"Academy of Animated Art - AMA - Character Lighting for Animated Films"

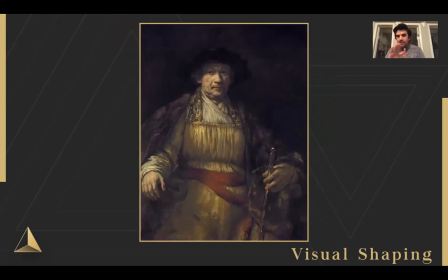And one of the things that Rembrandt was known for was like, you know, he always had like kind of soft shaping across the character, getting that feeling, getting that emotion.
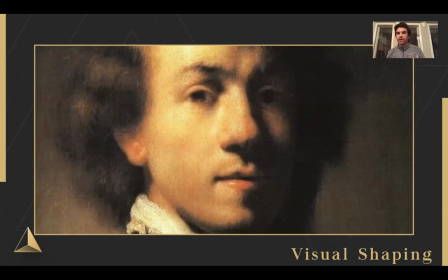And one of the terms that you'll hear on occasion is Rembrandt lighting. And what Rembrandt lighting is, is like lighting at kind of a 45 degree angle, either on either side of the character, again, creating shaping across the forehead, across the chin, across the nose, all that stuff. And one telltale sign that you have Rembrandt lighting is this little triangle.
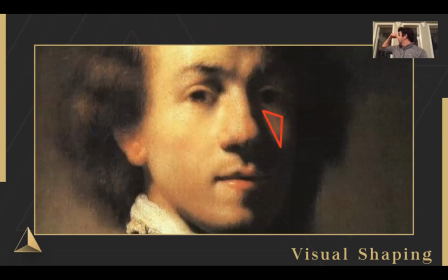So on a human, light crosses across the bridge of your nose, light kind of crosses over here and then creates like a shadow, a triangle right in there. And you'll see that a lot. And it's not just in Rembrandt's work that translates into CG images too.
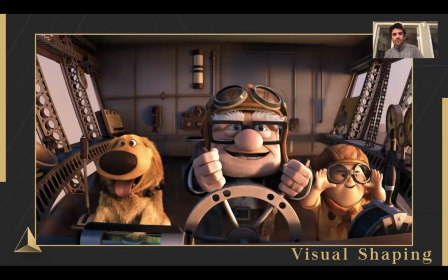You can kind of see the triangle here in Tintin. Now you don't necessarily see the triangle too much. Maybe you do on Kevin. no, what's the little boy's name? I'm blanking on the little boy's name. You can kind of see it on him, but judging by the shapes of their faces, you don't always get it. But what you do get is light fall off over the nose, across the foreheads. Like even look against that back wall.
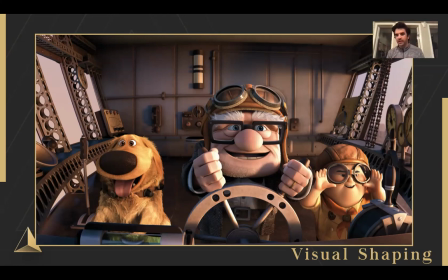There's light falling off from the screen right side to the screen left side. So just that overall shaping to give them volume.
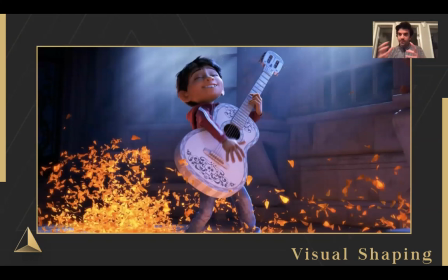You can also do it if like values are, you know, you want to give some value luminosity differences, but you also can play with saturation. So in Coco here, They use a lot of warm and cool rap, like to get that variation and get that volumetric stuff going on.
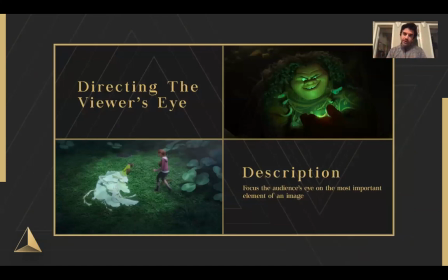Directing the viewer's eye, getting the audience to focus where we need to focus. Lots of times these shots are very short. I think my record shortest shot was like seven frames or like a quarter of a second.
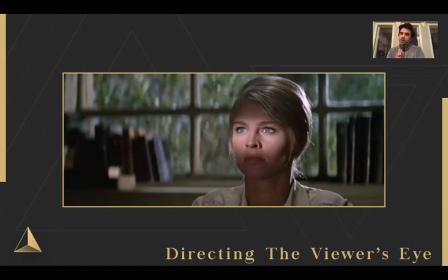And there are times we need to get the audience to not only focus on the character, but maybe on like a certain element of the character.
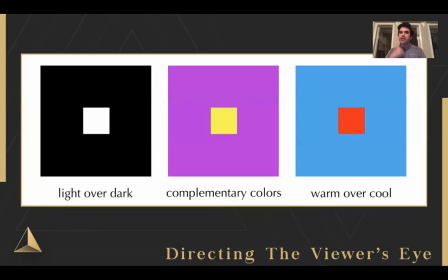Like in this example, we're just like focusing in on our eyes. And how do we do that? We do that by creating complementary elements. light over dark, warm over cool, complimentary tones, something, just think about it being different than whatever's behind it and getting that to pop forward because our eye is always trying to find contrasting elements.
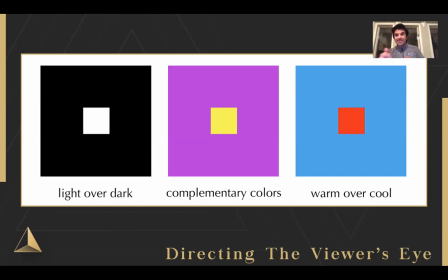I'm sure there's a science reason for that. I don't know what it is, but basically we're always just like looking for contrast and that's where our eye zooms in on.
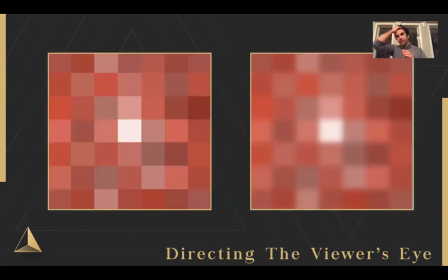A good way to test, I learned this in photo school, was to squint your eye at an image and if you kind of squint at it, everything kind of goes blurry and you're able to kind of just pick out shapes and tones. By the way, I'm squinting my eyes now as if you guys can see this, but squint your own eyes.
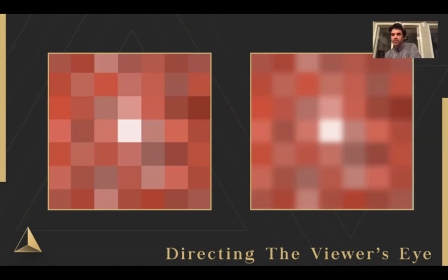And you can see the kind of the blurriness takes away the actual thing that it is and it allows the contrasting, in this case, that white pixel in the middle to really pop forward so we know what element is really kind of popping out for us.
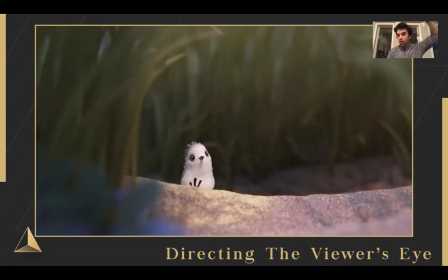So, a very common one is to use like a, to create a darker background behind the character and allow the character's lighter tones to pop forward.
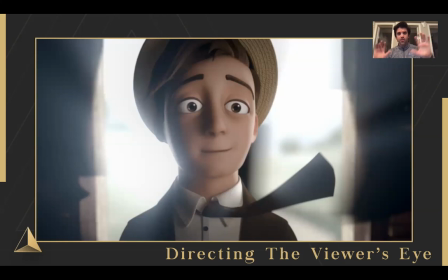You can also do dark over light, like if you have a very bright background. We have saturation, so if you look at the screen left,
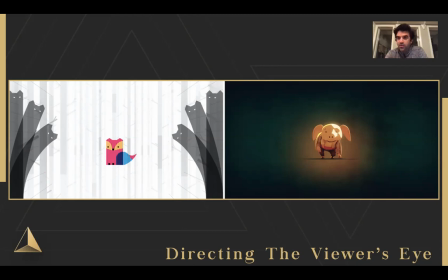we have a full saturated character over a desaturated background versus the screen right where we have complimentary saturated values. We have oranges and green tones over, or oranges over a green background.
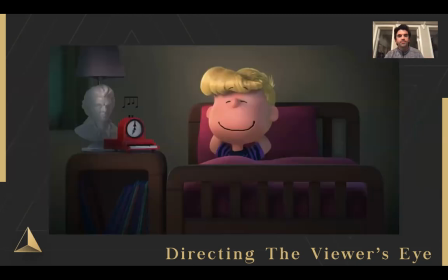So getting those complimentary warm over cool. We can use that a little bit more subtly. So from the Peanuts movie, we've got warm tone character over like the green wall. That was something that we had to mess with was getting the characters, the rooms and the rooms that they're in to complement their skin tones.
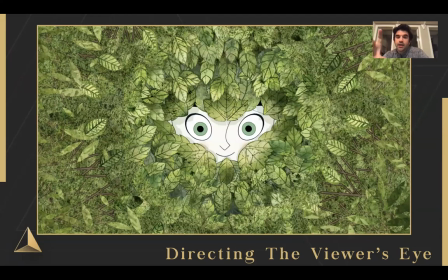One thing also I really like is getting complex shapes versus simple shapes. So a simple, the simplicity of the eyes and of the face versus the complexity of the leaves surrounding it.
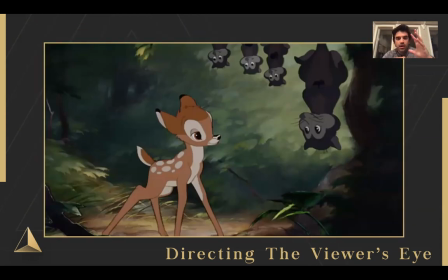And same deal with Bambi, like check out how simple the shapes are in Bambi and the possums, I'm sorry, the shapes and the detail in Bambi and the possums versus the simplicity of the background. Like that background is just an abstract painting. It's so beautifully done in Bambi, I guarantee.
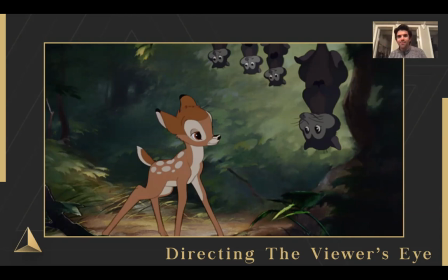I never noticed it before when I watched it, maybe you did, maybe you guys are better than I am, but just like that difference is just really making the characters pop off.
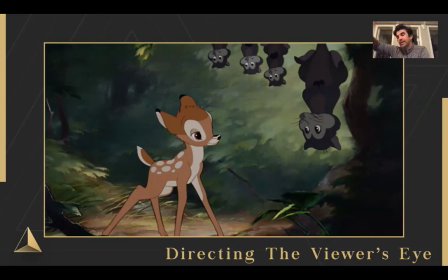And you can also see like the slight lightning up towards the screen right to get the darker possums versus the darkening of the background of the screen left to get to get Bambi to pop forward off there.
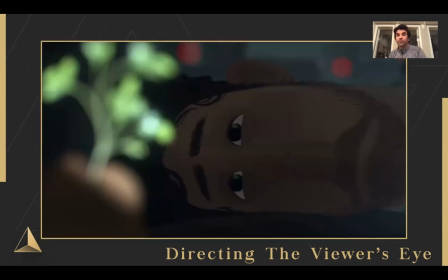Another thing that we can do to direct the viewer's eye is use depth of field. So in this shot we can the the artist is using a rack focus to get to get the audience to really look at the most important part of the image because to start the image you can see the character's face and and then the object that he's holding is the most important part
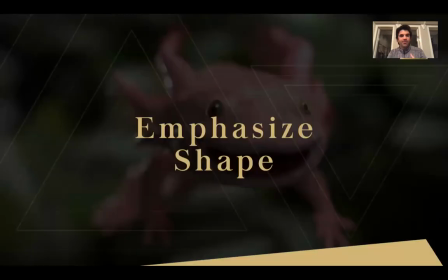here. So then we've got emphasizing, oh wait, okay.
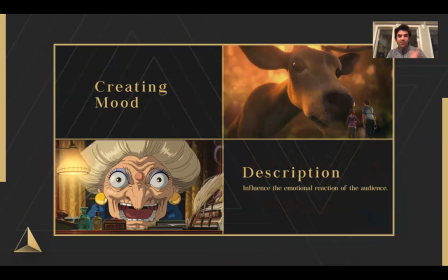So that was the three basically, right? We've got visual shaping, we've got creating mood, and we've got directing the viewer's eye.
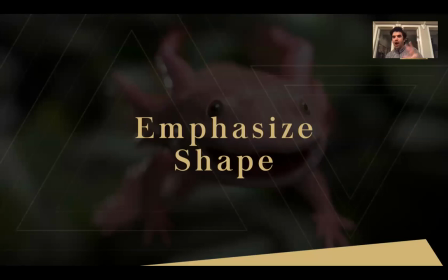Now I wanna talk about a few other things that are equally as important, but outside of that range of creating mood shaping and directing the viewer's eye. And one of them is emphasizing a character's shape. So characters in character design and animated films have general shape.
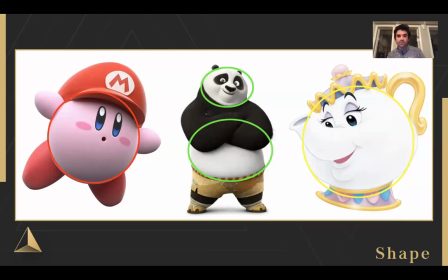They've got, they're either circle tones like Kung Fu Panda or Kirby or the teapot.
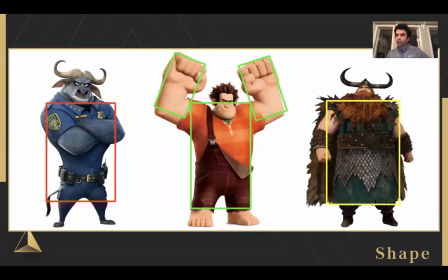They can be squares. Square characters are usually more solid, more stable. They're usually like leaders and just like big, bulky, stubborn, bullish, unmoving dudes.
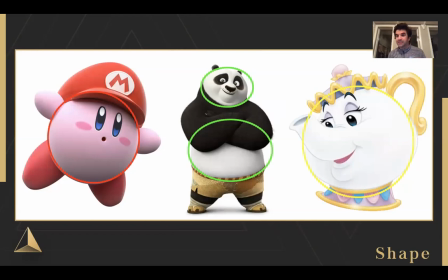And circle characters are generally more comedic elements. Like they're a little softer. They're approachable. They're funny. And you can usually find that in the round-shaped characters.
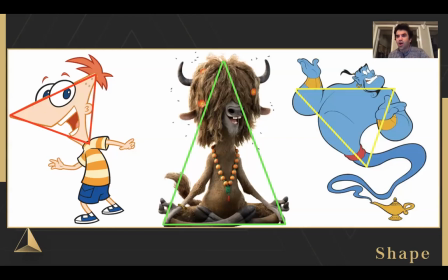Triangle characters are usually oddballs. They're usually all over the place. They're kind of the wild cards in films. You usually don't make a hero a triangle-shaped character just because it's a little bit different in their design.
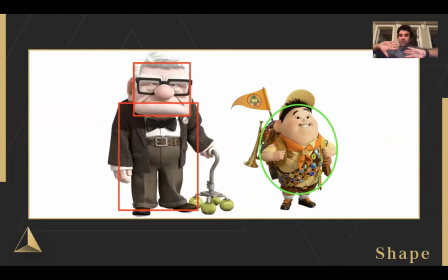And characters will often have complementary elements. So like in Up, Carl, he's all blocky. Like his face is super square, his jaw is super square. and the little kid, he's all round. There's not a sharp corner on that kid. Super soft, super squishy. And again, it kind of feeds into that idea.
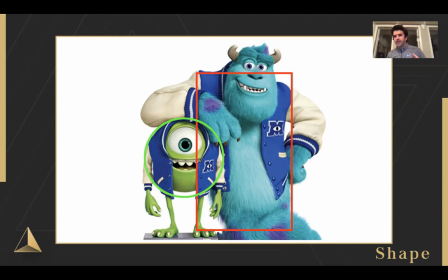Mike Wazowski versus Sully. Sully is the leader. Mike is the comic relief, round versus square. So when you're lighting, you kind of want to play up these shapes to really kind of help that hero element of the character read.
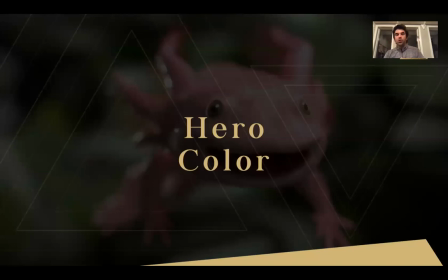And that gets us into hero color. So characters often have a hero color,
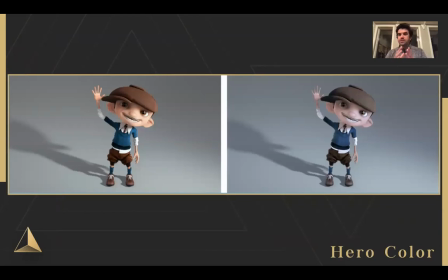just kind of their iconic like first main color that we want them to read as. So this is Piao. He's one of our characters that we have access to through the school. He's through Boutique 23, which is a great, great company. And Piao is like, he's a young kid. He's like a little newsboy.
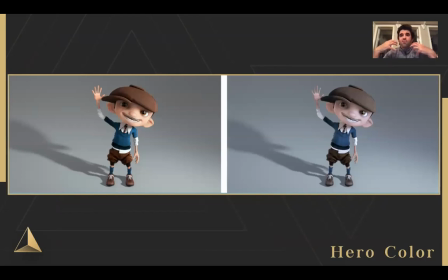And what I was doing when I was lighting this was like, I just wanted to make him feel warm and happy and like approachable and like he's super soft. And so I lit him up for the screen left side and as an example of how we can mess that up is if you make him cooler tone
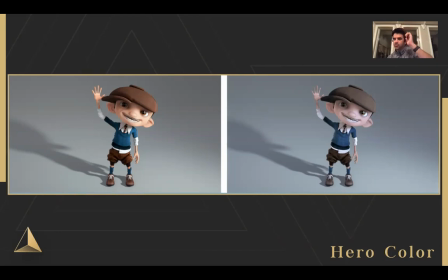right like this is just a slight shift in his in his color tone and in post you can see a totally sopsum of that warmth totally sopsums of the energy his hero warm skin tone is just gone and we can think of like hero colors are pretty common in
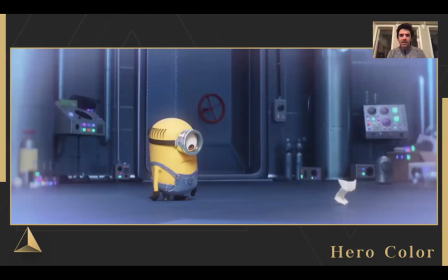characters like the minions they're always kind of maintaining that same yellow color or shrek his very very specific a green color.
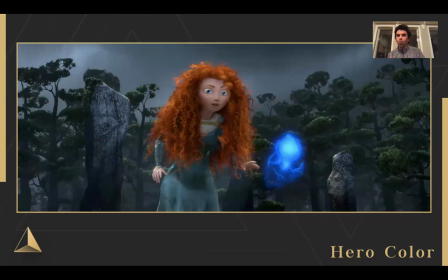And lots of times these colors won't even really fall off the scale even when there's lighting that could adjust it. Like you look at Murata from Brave, she's got her iconic red hair. Look at her in this shot, surrounded by cool, desaturated light.
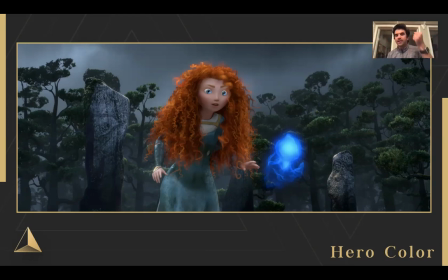It should, in reality, it would kind of sop out some of that color, but they allowed that vibrancy, that hero color to stick because that's what we're known for.
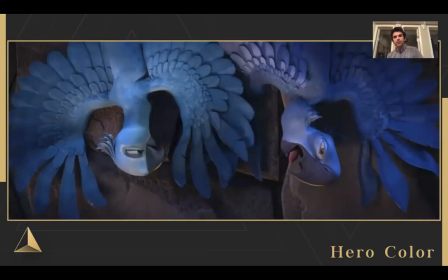That's kind of her iconic element. This was a shot I did from Rio. Was this Rio 2? No, this is the first Rio. So we've got blue on the right side and jewel on the left side. And one of the things that we always, always, always needed to be aware of was because the story is they're like the last two blue macaws in the world,
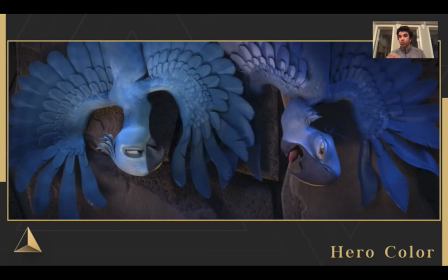but we needed to identify them quickly. And in this scene, this is a chase sequence.